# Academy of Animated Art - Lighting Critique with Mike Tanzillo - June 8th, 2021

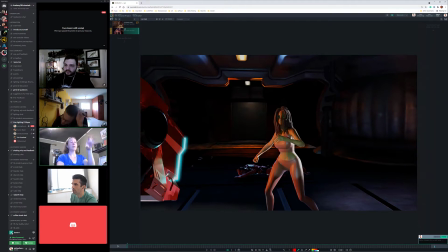I actually have light coming through the robot. I wanted the light to be shining on her, kind of like spotlighting her.
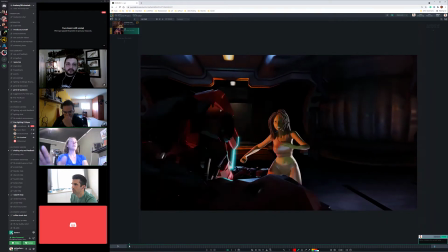Mm-hmm. Like he's looking at her. So that's why I was debating if I wanted to keep his mask emissive or not.
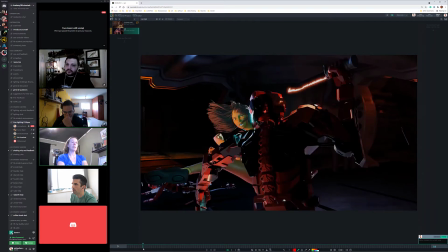But yeah. And it looks kind of stupid, so I might get rid of that and just keep it on other stuff. It was just an idea I was tinkering with when I started.
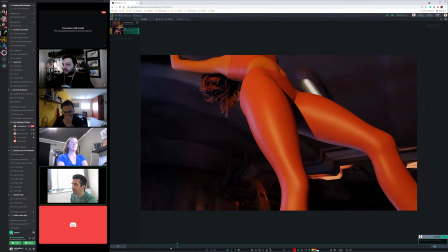No, it's not a bad idea because I like the idea of it bringing a sense of danger to her.
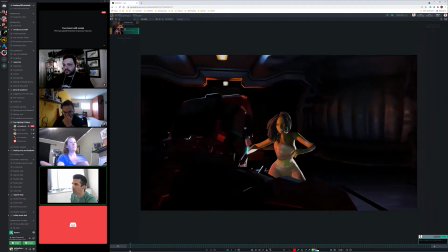What I would like to see changed is I think that we should go away from the green color because it just makes her look, it's not great for her. So I would neutralize it and make it a white light or something. Like I'd probably just make it a white light for that.
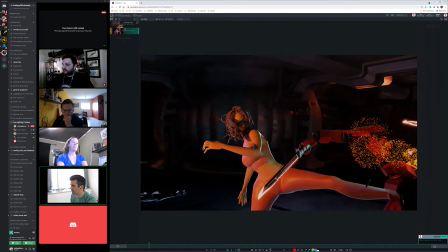Okay. And it almost feels like a street light or a car light coming at her.
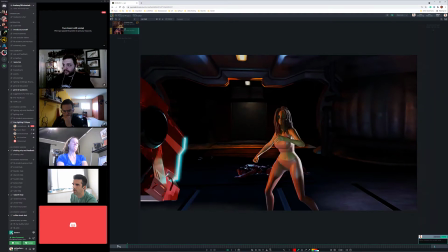Okay. And then, do we like the glowy on the mask or not?
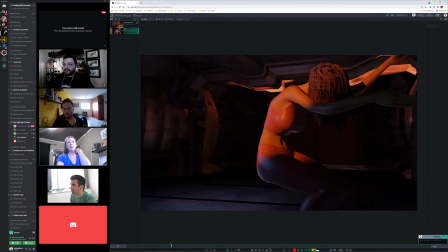I keep going back and forth on that. Like the glowy on the faceplate of the robot. Let's see.
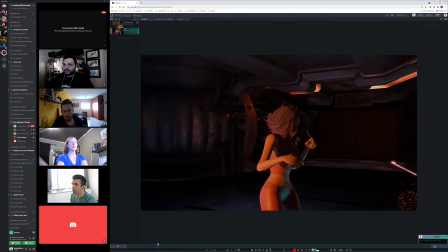Like, I don't know. I have it turned down pretty low because I didn't want it to be like a big halo.
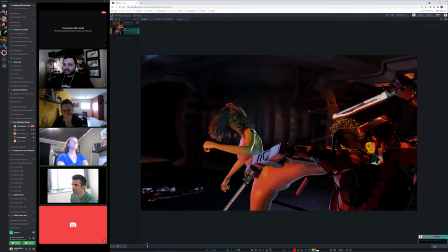Yeah, I think it's okay. I think it's good. Okay. Let's see how it progresses with the rest of it.
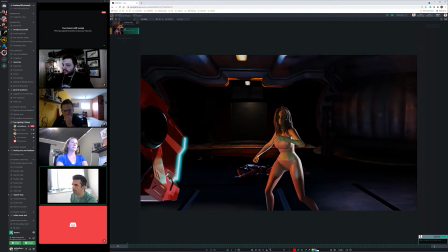But I think, yeah, it's interesting. It's interesting because I would. That's fine. I was saying I want a little bit more glowiness out in front because it's almost like it's light projecting out that way as opposed to
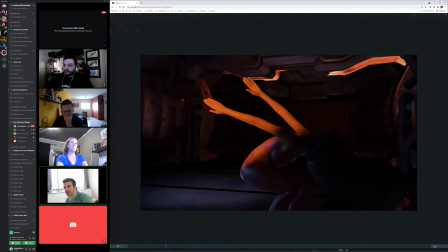because it's kind of a little bit two dimensional that way.
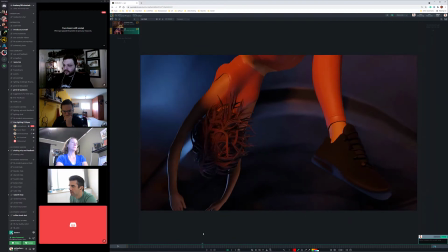And then one of the things. Okay, so we've got all this like warm light on them.
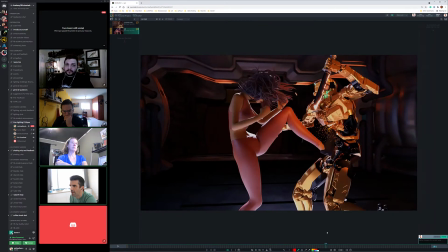Cool. She flips over, and then okay. So one of the things here is that. the material, like, because the spotlight ends between the two characters. And it makes
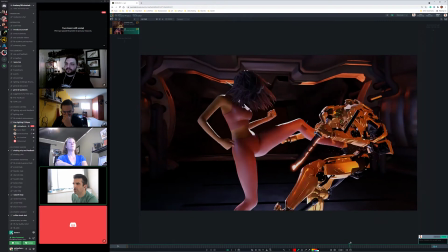the robot feel extra orangey, and to the point where they don't quite, like, it's really tricky.
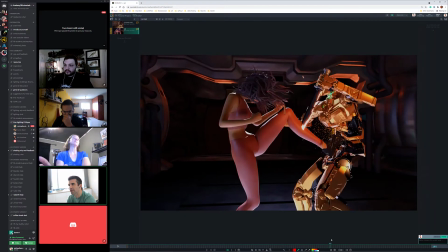I almost feel like the robot should be a little bit in the spotlight too, so we lose some of that orange, because I think it's too different than the lighting on her right now.
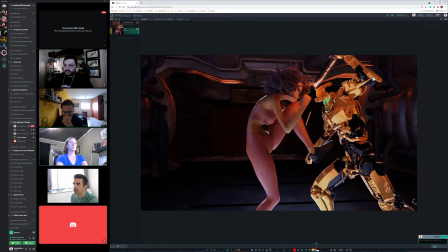Like, it doesn't they don't sync up as much, and I want a little bit less of that warmth on him, and then.
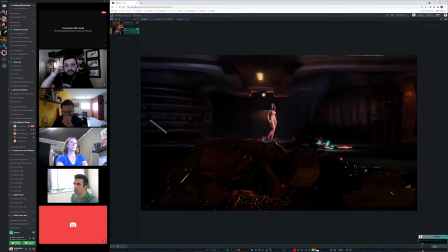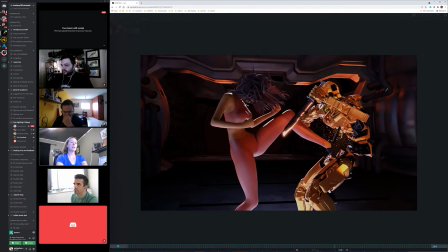I think the light's kind of a cool color.
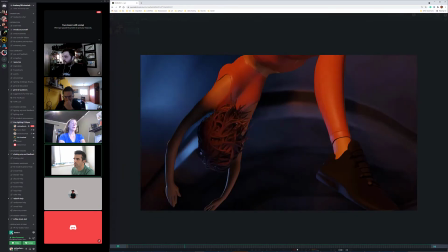What you may be seeing the orange. I have a big bounce card that may be reflecting some orange light from the side tunnel.
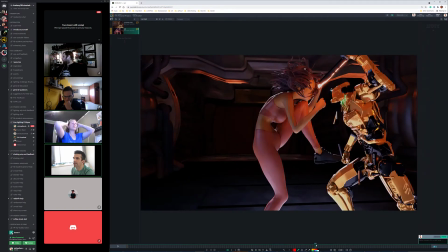Yeah, it's just about like the kind of universal orange on him.
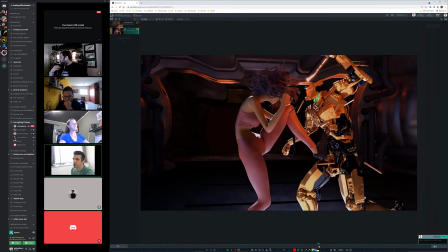It's a little bit strong. And the other thing too is that her shoe is like a matte black, and we kind of lose it.
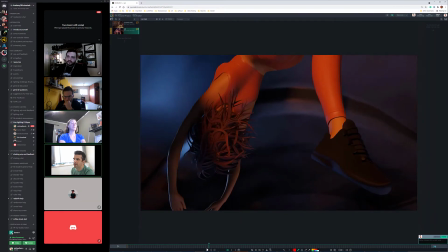It'd be cool if we got some sort of like. And same thing when she's kind of flipping over here, we kind of lose the shoe in there.
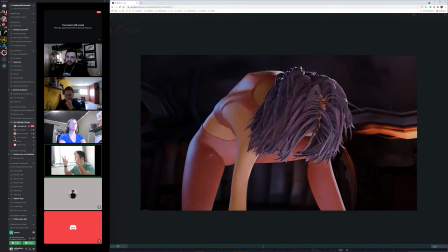It'd be cool if it had like some sort of speckiness or something to it,
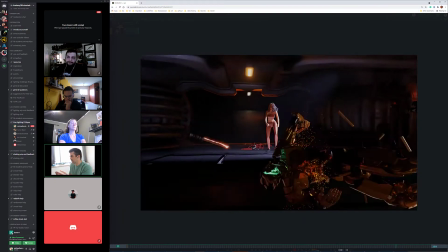like some sort of like because those types of shoes have like a hard plastic or something on them that'll give it a little bit more.
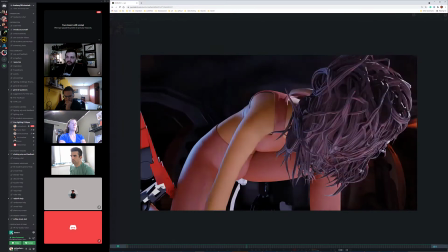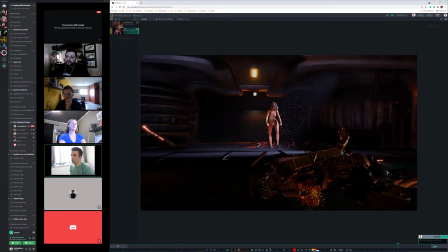Okay. Yeah. Anybody else have any thoughts? And then last one. And there's some hard shadows on this stuff.
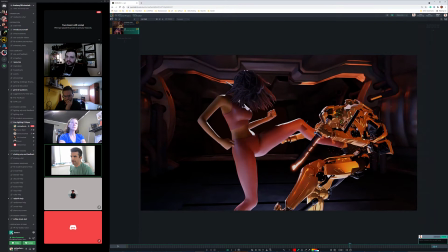It's actually kind of strange. I guess it's the butt of the handle, but like, yeah, the shadows are a little bit sharp in here.
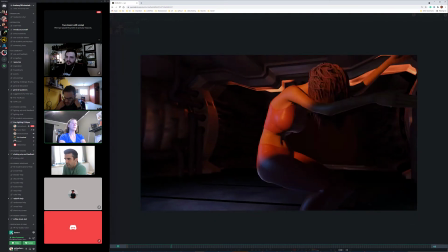I'll see what light is doing that and just make the radius bigger. Mm-hmm. That should help. Perfect. I've got so many of the lights in the scene bouncing around.
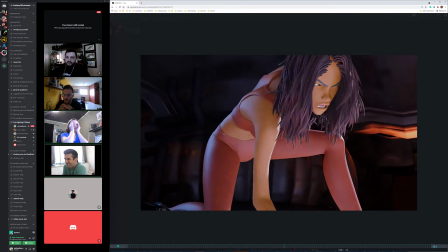I'm like, which light is that?
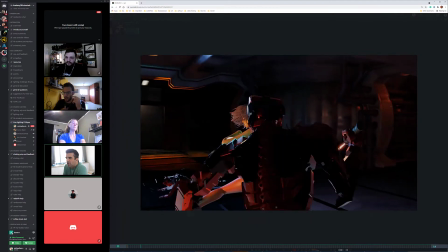All right. And also, just so you guys know, there's I'm getting.
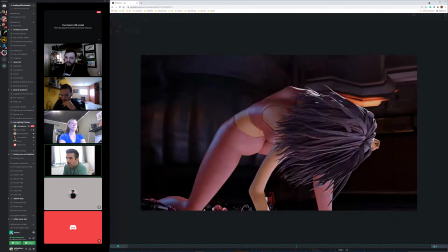Eddie from Griffin Academy sending over an effects element for this shot too, if anyone wants to throw
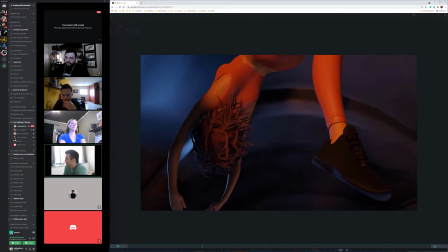some more sparks in there too. So I'll post that in a bit. Hey Danny, what were you gonna say?